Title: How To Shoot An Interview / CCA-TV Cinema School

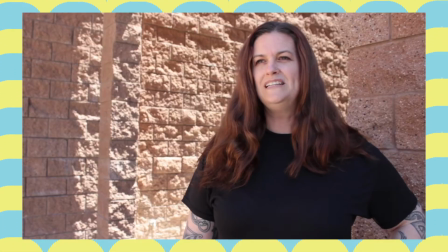0:06 Interviews are a necessity to any documentary or journalistic piece, but how do we make them look as professional as possible?
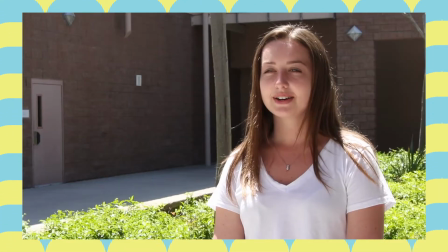0:12 Today, we'll be teaching you how to frame, light, and shoot an interview.
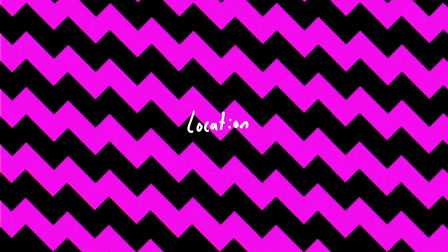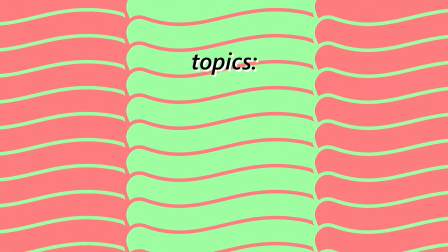0:21 The first and easiest topic to cover is where to shoot your interview.
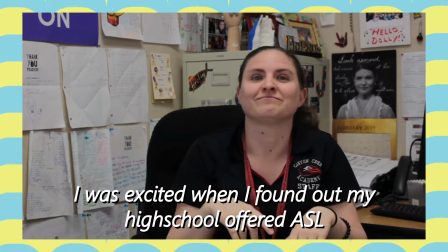0:25 Oftentimes, interviews focus on a certain topic, and this topic can be made clear to the audience by where the interview is shot.
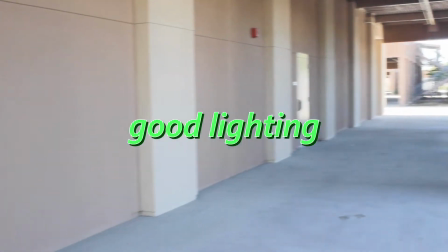0:31 Another issue is lighting. If you want to make sure the subject is well lit, you can do this by choosing a location that has lots of light and little shadows.
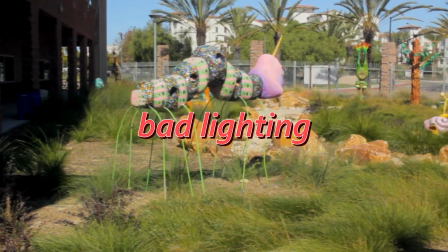0:39 The time of day might also matter if you decide to do the interview outside.
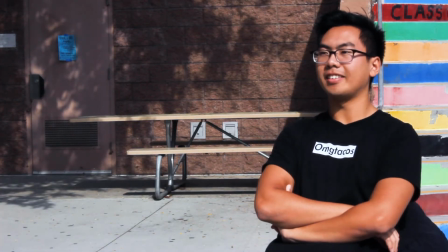0:43 Shooting the interview in the afternoon may cause some harsh shadows on your subject and make parts of their face hard to see.
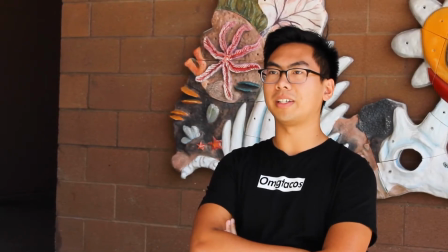0:49 But if you decide to shoot the interview on a cloudy day, the light is much more neutral, giving each part of the subject an equal amount of light.
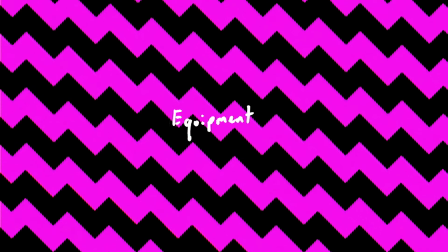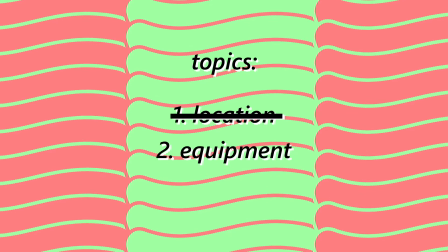1:02 Our second topic will be on the equipment you will need to shoot your interview.
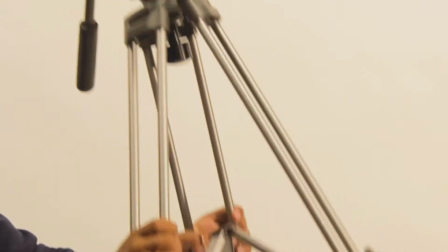1:06 You will need all the basics, a camera, audio recorder, and tripod, but you can also bring additional equipment to raise the quality of your interview.
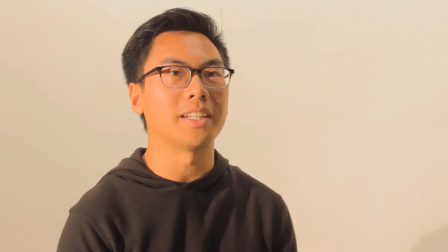1:13 A boom pole for your audio recorder will greatly enhance your audio and let you get the microphone much closer to your subject without going into the frame.
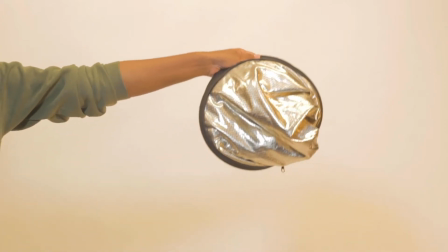1:21 A light kit and reflector might also help if you are in a dimly lit area and need some light on the go.
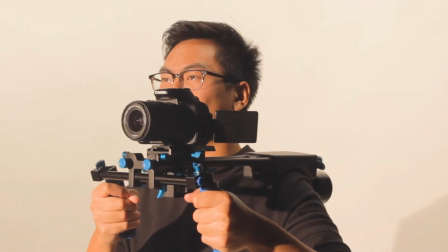1:26 If your subject is also on the go, a shoulder mount may help to keep your footage stable without the use of a warp stabilizer in post-production.
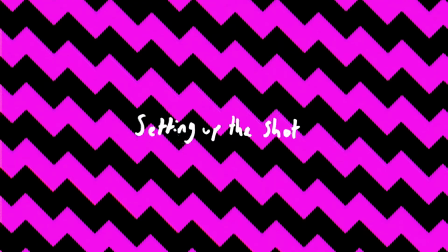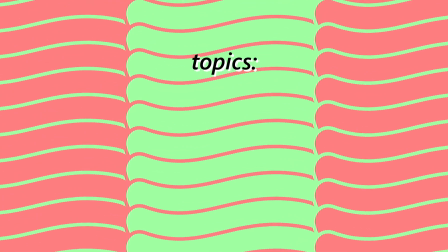1:40 Our final topic for today, and the most extensive, will be blocking and framing your shot.
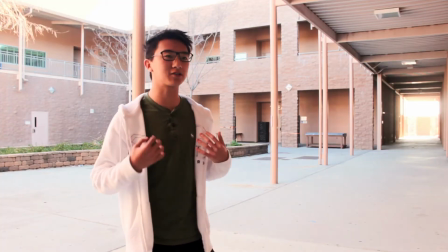1:45 There are many little steps you can take to make sure your interview doesn't look clunky or awkward. Step 1.
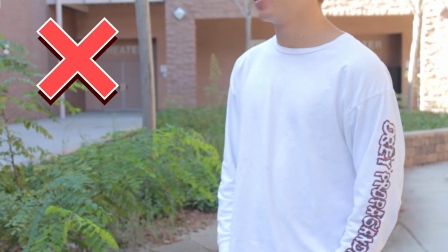1:51 Make sure your tripod is set to a height that puts the camera at eye level relative to your subject.
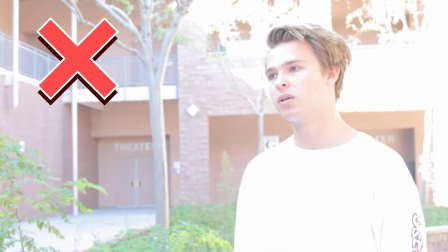1:57 Step 2. Adjust your exposure manually before the interview and whenever there's a drastic change in the lighting.
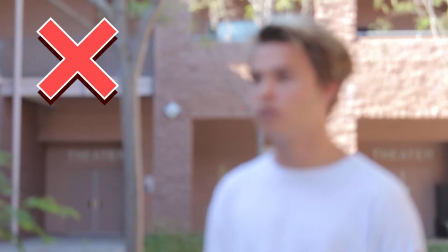2:03 Step 3. Make sure your subject is in focus before shooting.
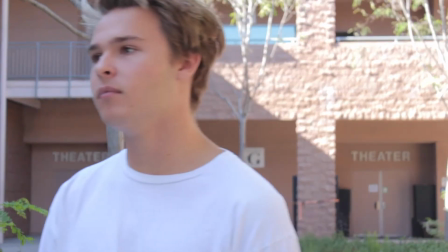2:07 If you know your subject likes to move a lot, setting your camera to autofocus may help with that, but be careful.
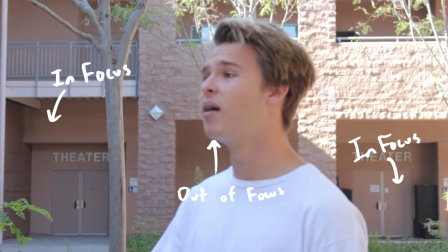2:13 Autofocus may cause some weird results if your camera decides to focus on something in the background rather than your subject.
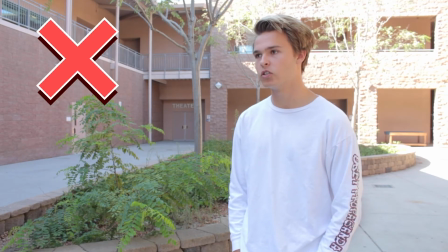2:19 Depending on your lens, zooming in and backing up or decreasing the depth of field,
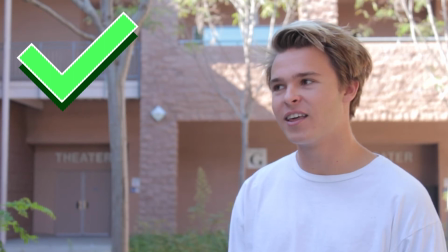2:23 will make sure the background of your interview is out of focus, allowing the audience to focus on your subject and not something distracting in the background.
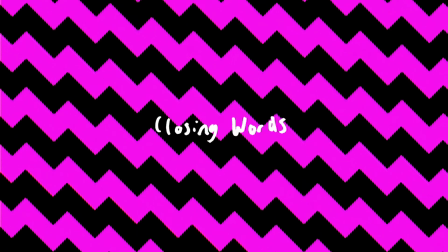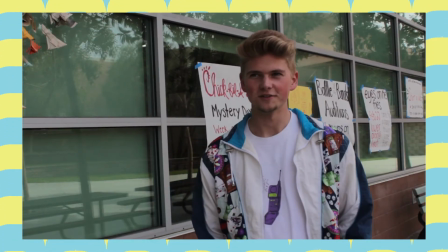2:35 However, at the end of the day, what you want your interview to look like is ultimately up to you, and what you want the tone of your interview to be, whether it be formal,
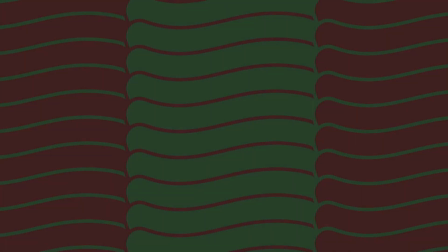2:43 informal, professional, or goofy. This tutorial is just a few suggestions to maybe make your interview look a bit more professional or formal.
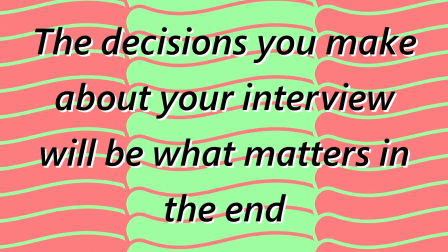2:51 The decisions you make about your interview will be what matters in the end.